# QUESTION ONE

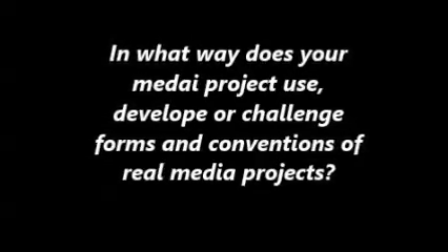(0:00)
In what way does your media product use, develop, or challenge forms of convention of the real media product? The film opening convention was our company logo. This was the first thing that was played in
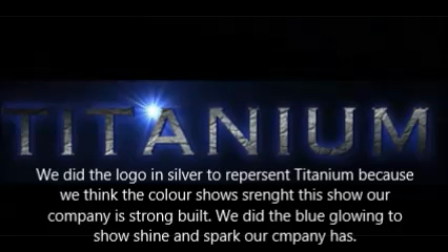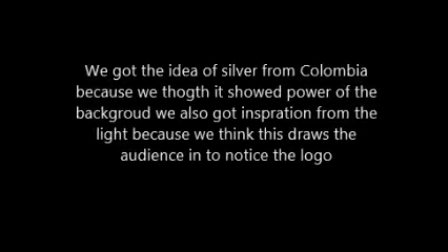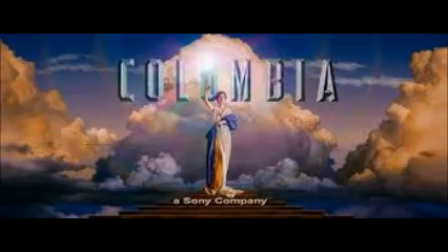our opening sequence, so the audience knew who was bringing them the film. The distribution company logo was also another opening convention that was used in our opening to inform the audience who was distributing our film. We chose Big Talk because it has produced loads of famous films and won awards. Produced by, written by, and directed by was shown next. These are another film convention for an opening in a film. Shown on a black and white screen gives the idea of a thriller because it shows good versus evil.
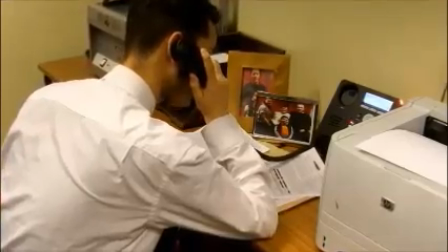(1:12)
The first scene introduces the main character. This is an opening convention.
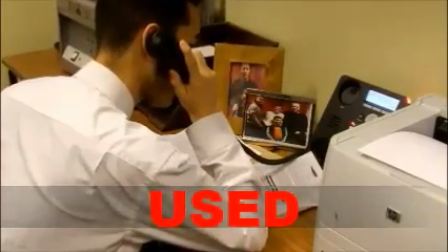(1:18)
We know the main character is a hero because the white shirt and the dialogue shows he is a detective and has a professional job.
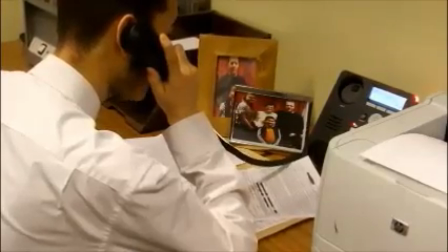(1:25)
Being a man as a hero, this is a thriller code and convention.
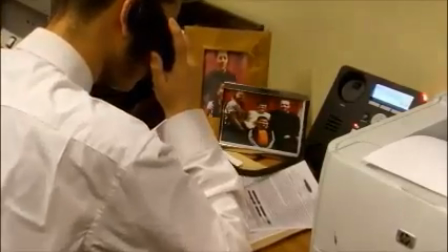(1:29)
The high angle and zoom in on the photo indicates the family is an important part in the film.
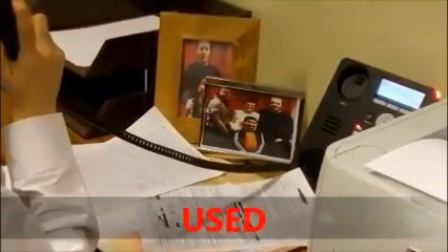(1:35)
Photographs are a thriller code and convention. They are effective because they give more detail and depth into the character and the story.
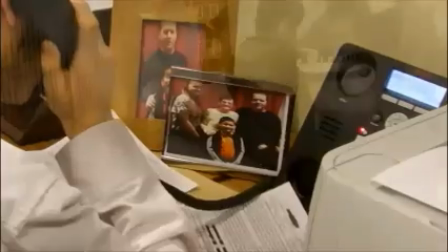(1:46)
We wanted the hero to be a detective. We got this idea from Face Off.
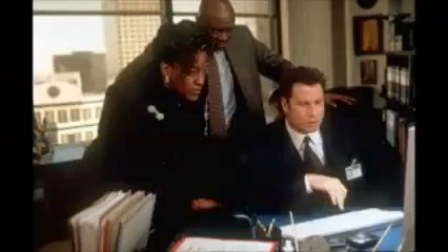(1:50)
We thought it was a good idea because we thought it was good that there was a policeman against a murderer.
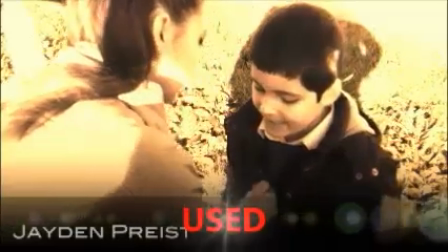(1:57)
Flashback is shown in the next scene to give more information about the story. Flashback is a thriller code of convention.
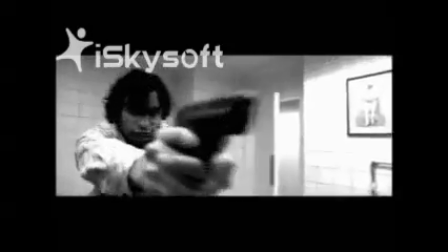(2:04)
We got the idea from a flashback from Casino Royale because we think it makes people think more in the opening about what is going on and connect the characters together.
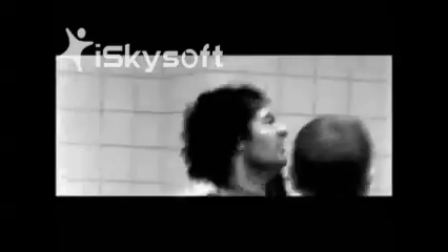(2:14)
The next shot shows mood and tone. Because the shot is in a high angle, it shows it looking down on the boy,
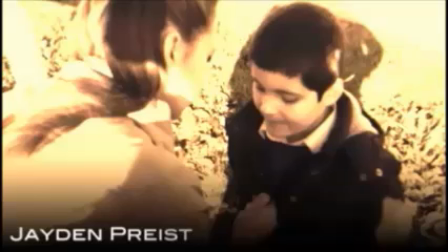(2:20)
and this shows sympathy towards the boy, and you question his role in the story. This is effective because it leaves you in suspense, and it creates suspense. Suspense is a thriller code and convention.
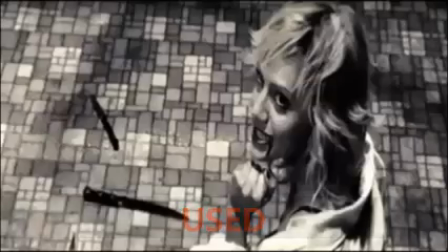(2:32)
We got the idea from a high angle looking down on a weak character from Sin City. We thought this gave more depth into a character and made you think about who they were.
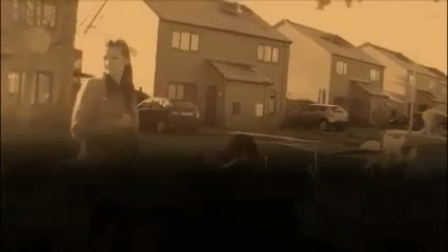(2:41)
In the next scene, the music then builds, and the shot is in slow motion. This also builds suspense that something is going to happen.
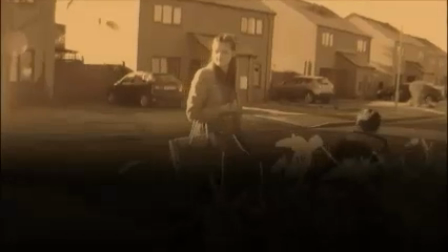(2:49)
The slow motion effects gives the audience because it makes the audience suspect something is going to happen.
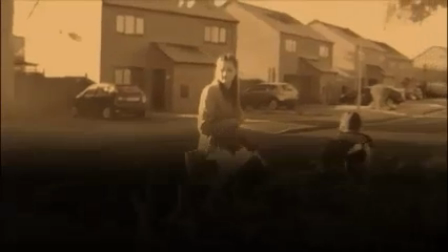(2:55)
The handheld camera gives the audience the same view of the villain. This gives the indication of the narrative of that someone is following the villain.
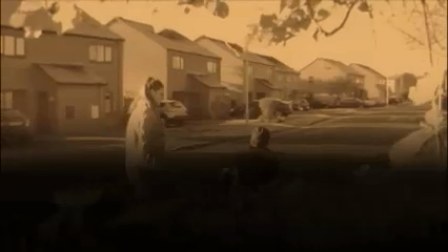(3:04)
This is another thriller code and convention. We got the idea of a handheld camera from Bourne Identity.
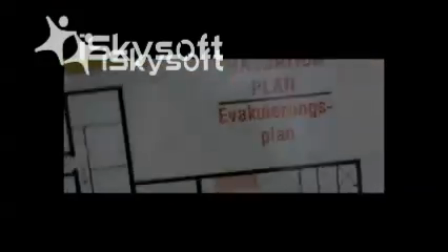(3:11)
We thought this was effective because it makes the audience feel like they are the character and also gives more detail about what the character is up to and the narrative.
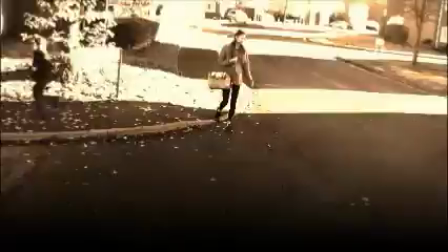(3:19)
The high angle shows the indication of place of a suburb. This gives the indication to the audience it is a thriller because some thrillers are normally set in suburbs.
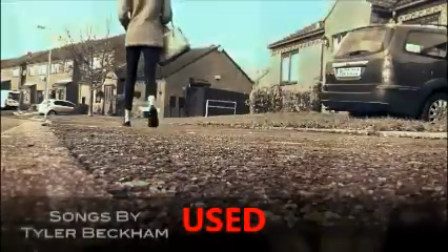(3:28)
This is an opening code and convention and a thriller code and convention.
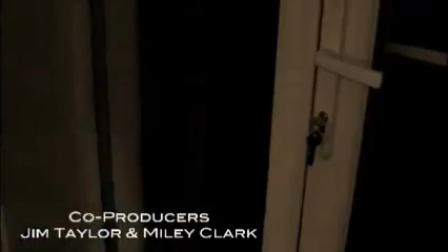(3:33)
These shots are close upon the door handle to show importance of the door not closing.
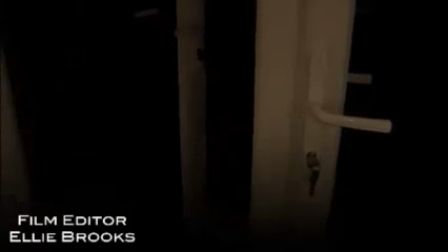(3:38)
The music helps because it builds tension on the door. This is a thriller code and convention.
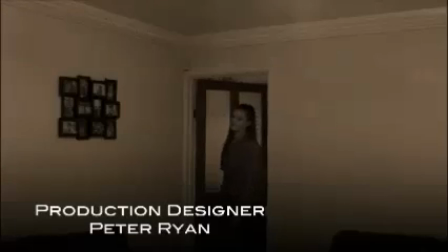(3:45)
We got the idea from the house scene from Sin City.
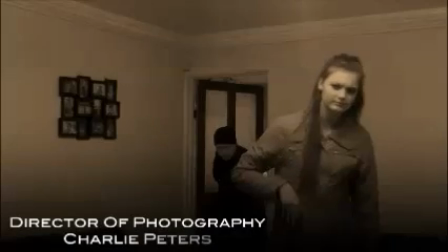(3:48)
We liked the idea of the house because you didn't think anything was going to happen in the house because it feels like a safe and secure place.
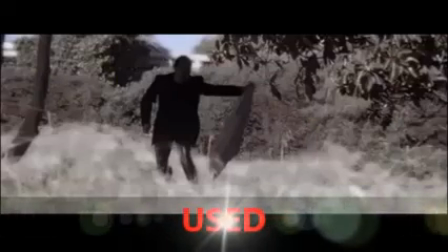(3:54)
You then see the villain. The villain is dressed in black. This is a thriller code and convention because black shows darkness.
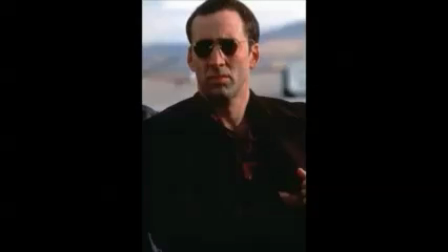(4:01)
You identify quickly that this is the villain. We got the idea from Black Clothing from Face Off.
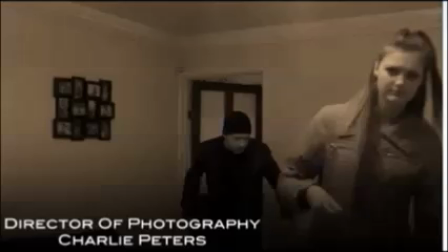(4:08)
We saw this really defined the character and who he was, and you immediately think that is the villain. We then see the villain and the girl in a mid-shot.
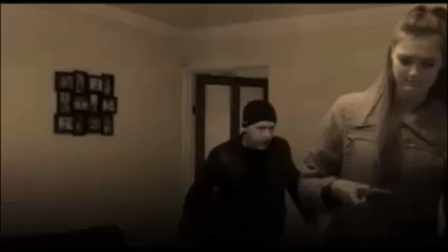(4:16)
Because the villain is standing behind the girl, this gives the audience more tension because you know he's going to attack and you want the girl to notice him before it's too late.
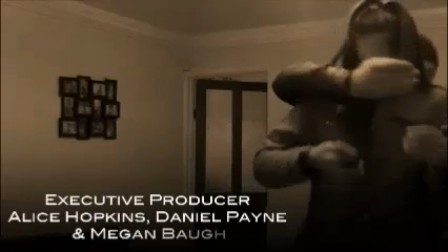(4:25)
When we see the violence happen, it's in slow motion. This stops the viewers finding out to know if he's going to kill her.
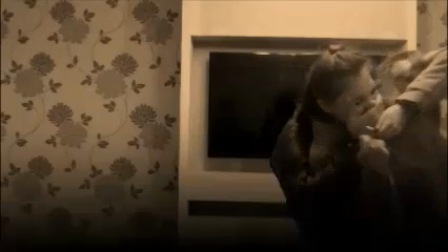(4:32)
This all creates tension, suspense, and this is a thriller code of convention.
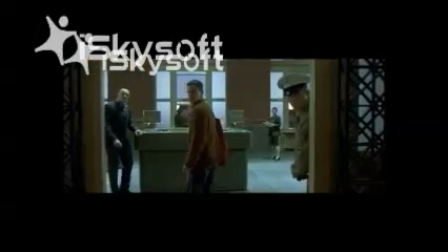(4:38)
We got the idea from Bourne Identity.
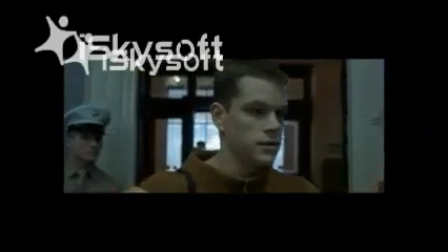(4:40)
We thought the slow motion really exaggerated what was going on and made the audience think about the surroundings and what Bourne was going to do.
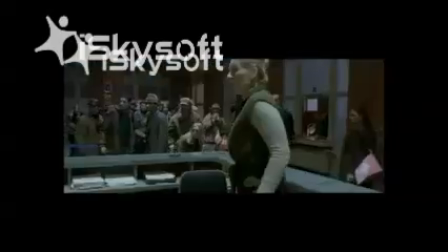(4:48)
When the fast motion really kicked in, this really thrilled the audience.
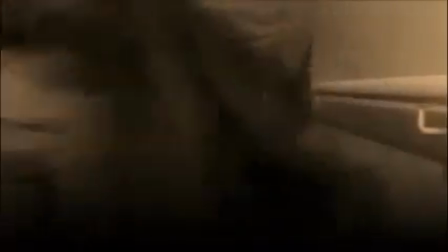(4:54)
The stairs are then shown from a high angle, and because the girl runs up the stairs first, This shows that she's a weak character.
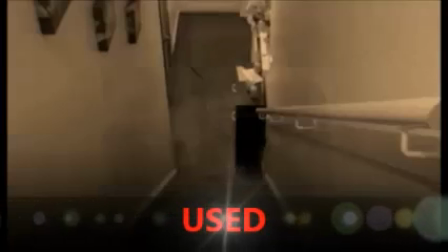(5:03)
The gunshot allows the audience to believe someone has been shot, but leaves them in suspense because they don't really know what has happened.
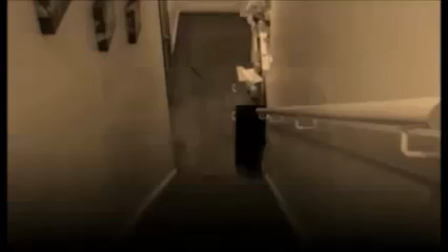(5:10)
The gunshot is a thriller code and convention, but it is also a thriller opening code and convention because it reveals the genre of the film.
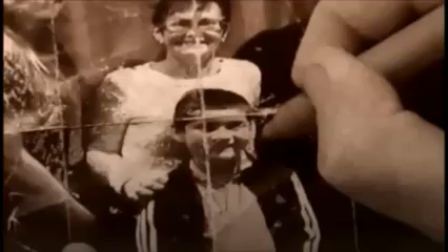(5:21)
The next scene is a close-up of the photograph that indicates the villain's next target, but raises question of who is the villain and why is he killing the family. This is an opening code and convention. Photograph adds important on the little boy because it zooms in on his face.
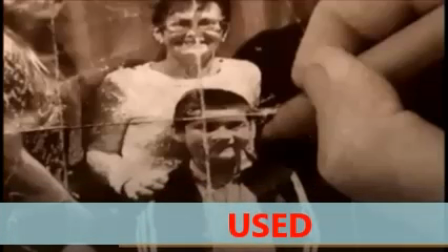(5:37)
This raises question in the narrative, who is the little boy? This is an opening code and convention.
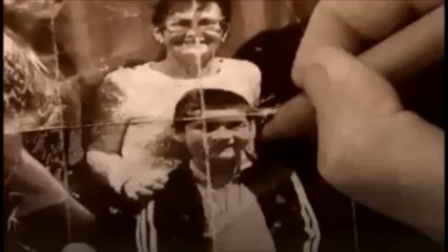(5:44)
We used photograph because we thought it would make the audience think more about the characters and think about their depth. Photographs is a thriller code and convention. Because the photographs are normally in thrillers, this identifies to the audience the genre of the film. This is an opening code and convention.
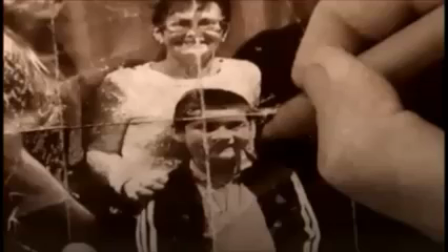(6:02)
The photograph also shows obsession, because the villain is obsessed with the family and killing them all. Obsession is a thriller code and convention. It also makes the audience wonder why he is obsessed about the family and raises question in the narrative.
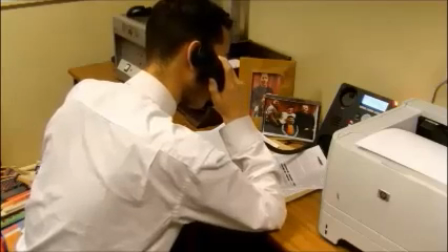(6:18)
This is an opening code and convention. The last scene goes back to the office and finally answers the question of who
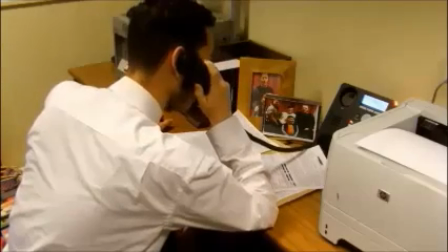(6:25)
is the hero and why is he important to the family of the photo and the flashback scenes.
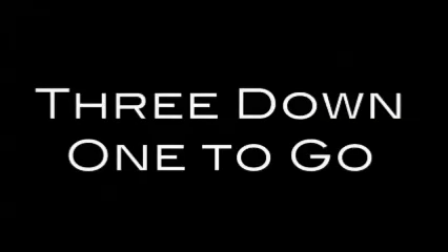(6:31)
The dialogue the detective said also shows obsession over the hero has to the villain.
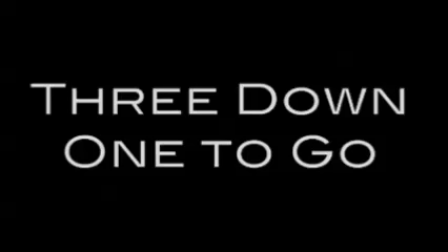(6:36)
This is a thriller code and convention. The high angle in the shot also shows looking down at the hero.
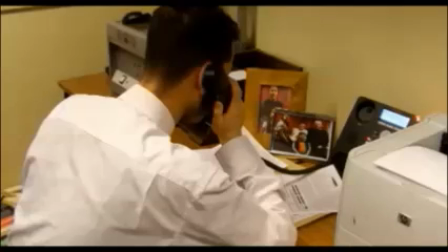(6:44)
This shows the weakness in the hero and the weakness that he has lost his family.
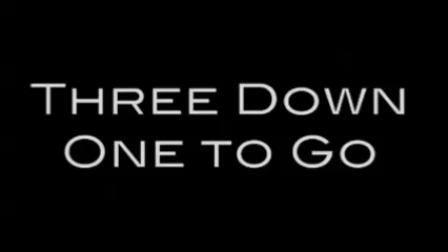(6:50)
The last scene in the film reveals what the rest of the film is going to be about the villain finding the hero and the hero finding the villain. It also raises question about why didn't the boy get killed in the first place and why is the villain killing the boy. This is all good because it makes the audience want to watch the rest of the film and find out what happens.